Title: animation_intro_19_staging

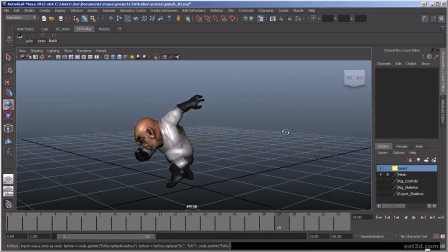(12:16)
And, you kind of have to go with, those law of averages, and say, okay, for the most part, it's going to look the best from this angle where the player is going to see it, maybe 75% of the time. So you want those things to read.
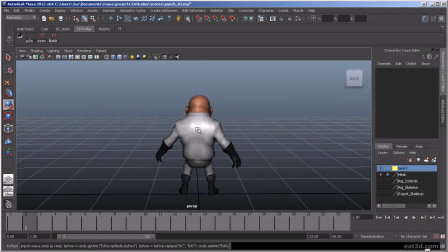(12:33)
Now, if I were to do a kick, I wouldn't want to do it so his foot is right in front of me. I would probably do the same thing where, it was a roundhouse kick and it swung around, or
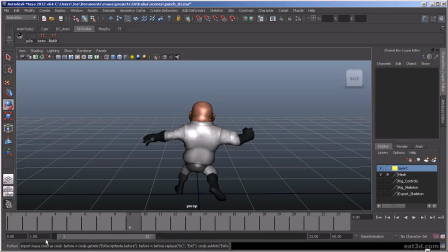(12:48)
if it was like a side kick, that his body would drop down low enough so you could see his foot up in the air, and then when he landed, it would kind of come down and around. So those are the things you really want to look for, is to make sure that
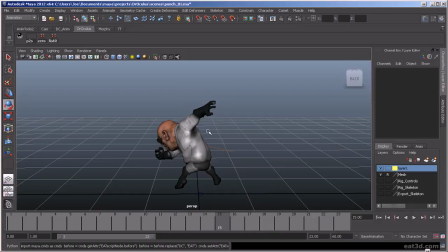(13:04)
the action is viewable and it reads really clearly to the player, so that happens, it's going to feel like a pretty fast punch. And then, you're going to have to animate him back to his idle pose.
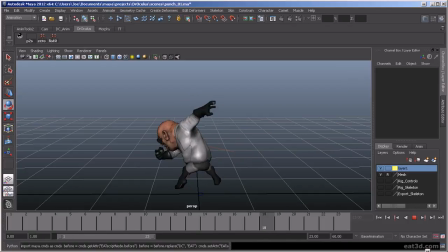(13:26)
Typically, if this was a combo, then you would start your next animation, from this pose or wherever you wanted to, he would start that next hit, probably from there, I would think.
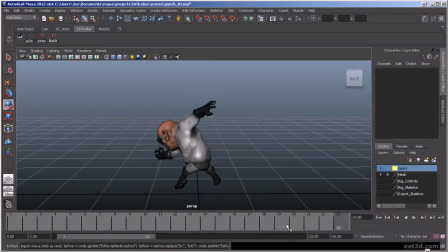(13:41)
So that's kind of it for exaggeration and staging. Solid drawing and appeal, it goes a little bit with both of those things we talked about.
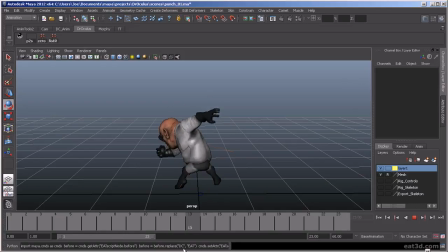(13:57)
We're not really drawing anything, so in our case, it really means strong poses that read really well. They're very clear. You get strong silhouettes. You can see it reads pretty well.
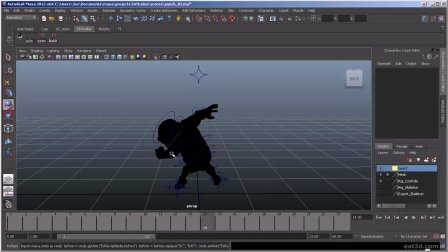(14:09)
What I would like to do on this pose is maybe take that arm and try to bring it away from the head a little bit.
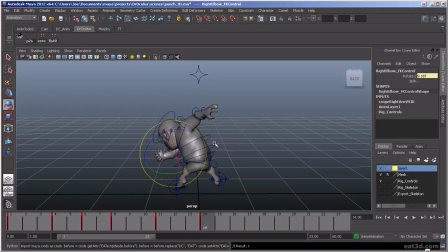(14:25)
Trying to select. Oops. All right, let's go back and get that shoulder. Go back here. And I'm pressing the 7 key, which is basically use all lights.
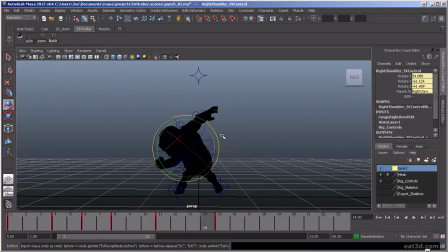(14:41)
Since there's no lights in the scene, he shows up perfectly black, but it's a great little tool for animators to quickly check their silhouettes. If I bring the arm here, I'm just trying to get some separation from the head and the arm so it reads a little bit better.
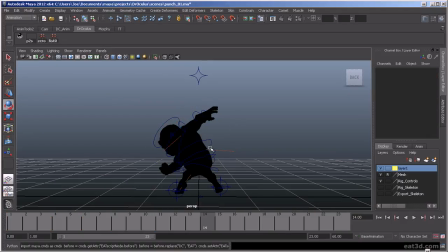(14:58)
So now if I do that, you're getting a little separation between that arm and the head, so that reads more as an arm, and it's pretty clear, I think, what he's doing there.
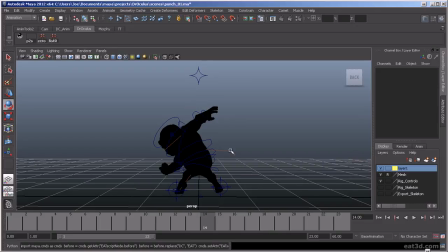(15:09)
Those are the things, for solid drawing and appeal. That's the things we have to work with, is trying to, make sure the pose is in balance. We've got some nice fluidity that goes through the body, and I may try to take this back pose here,
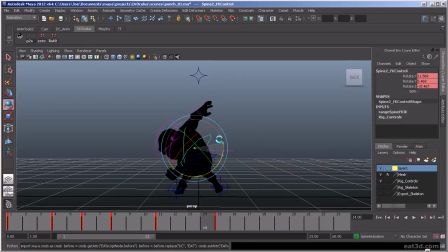(15:29)
bring that back to try to get a nicer curve through the back here. As you can see, that kind of is more appealing, that curve that runs through there. I'm just trying to tweak,
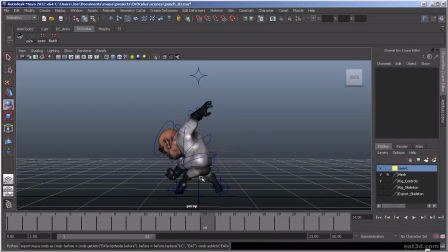(15:45)
and we're going to turn on our lights again to make sure I'm not destroying anything too badly. Let's go in here and select the arm. I might bring this back a little bit.
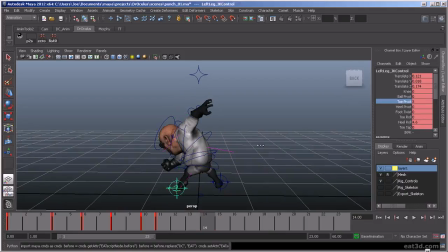(16:02)
I don't think he's going to be so much on his, quite on his toe here. That might actually be more of a side bit. Maybe it's twisting a little bit.